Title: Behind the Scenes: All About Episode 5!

And then we rigged up a hose to the shower head.
Yeah, we can get it warm.
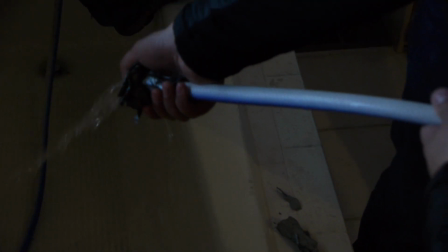We can get it warm. It doesn't run warm water. It does.
And we had somebody on hose duty spraying water up at Devin and Paige.
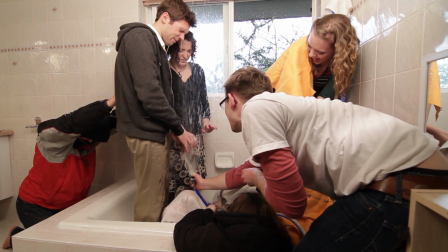Face, face, face. More open mouth, more open eye. I can't open my eyes.
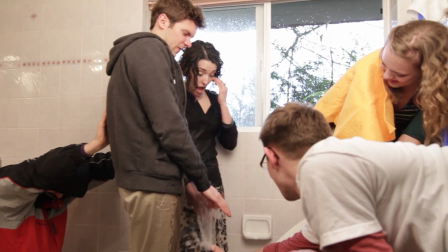There's water in it. We got water on the flexi glass, so it already... And it was beautiful.
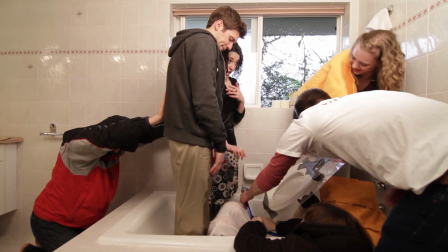It was beautiful.
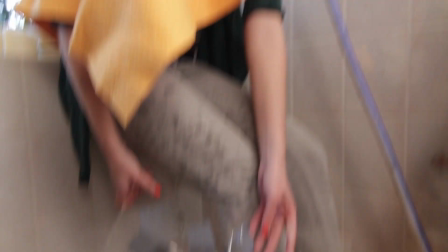Alright, what did we get? You guys did a good job. Yeah, no, that was amazing.
We definitely could have done it off screen or talked about it instead, but the effort to do something like that is,
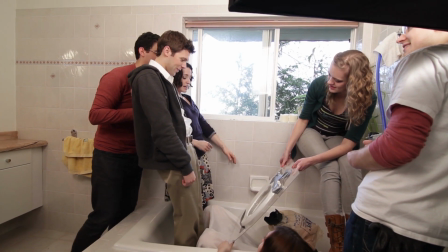it ups the production value, it puts that sort of checkbox in the production value.
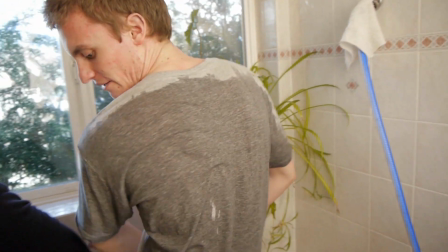It really, you know, shows people that we're willing to get messy, to make mistakes. and it gives our viewers something, some fun visual gag.
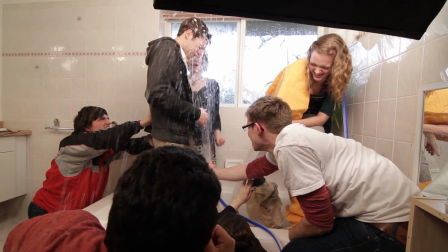And for us on set, it's fun. Every once in a while, it's fun to shake it up and do something really strange.
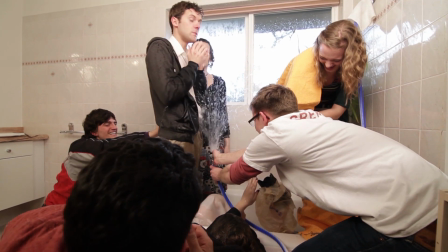Okay, one zany.
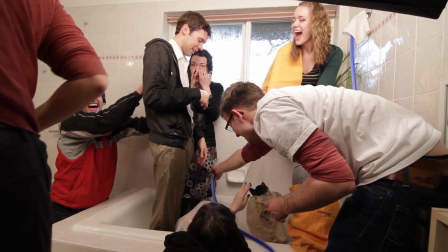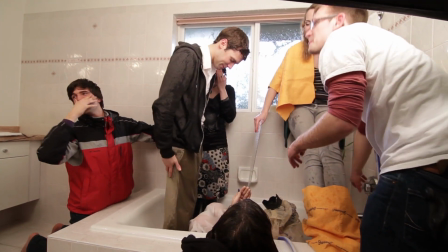All right, we're good. Cut.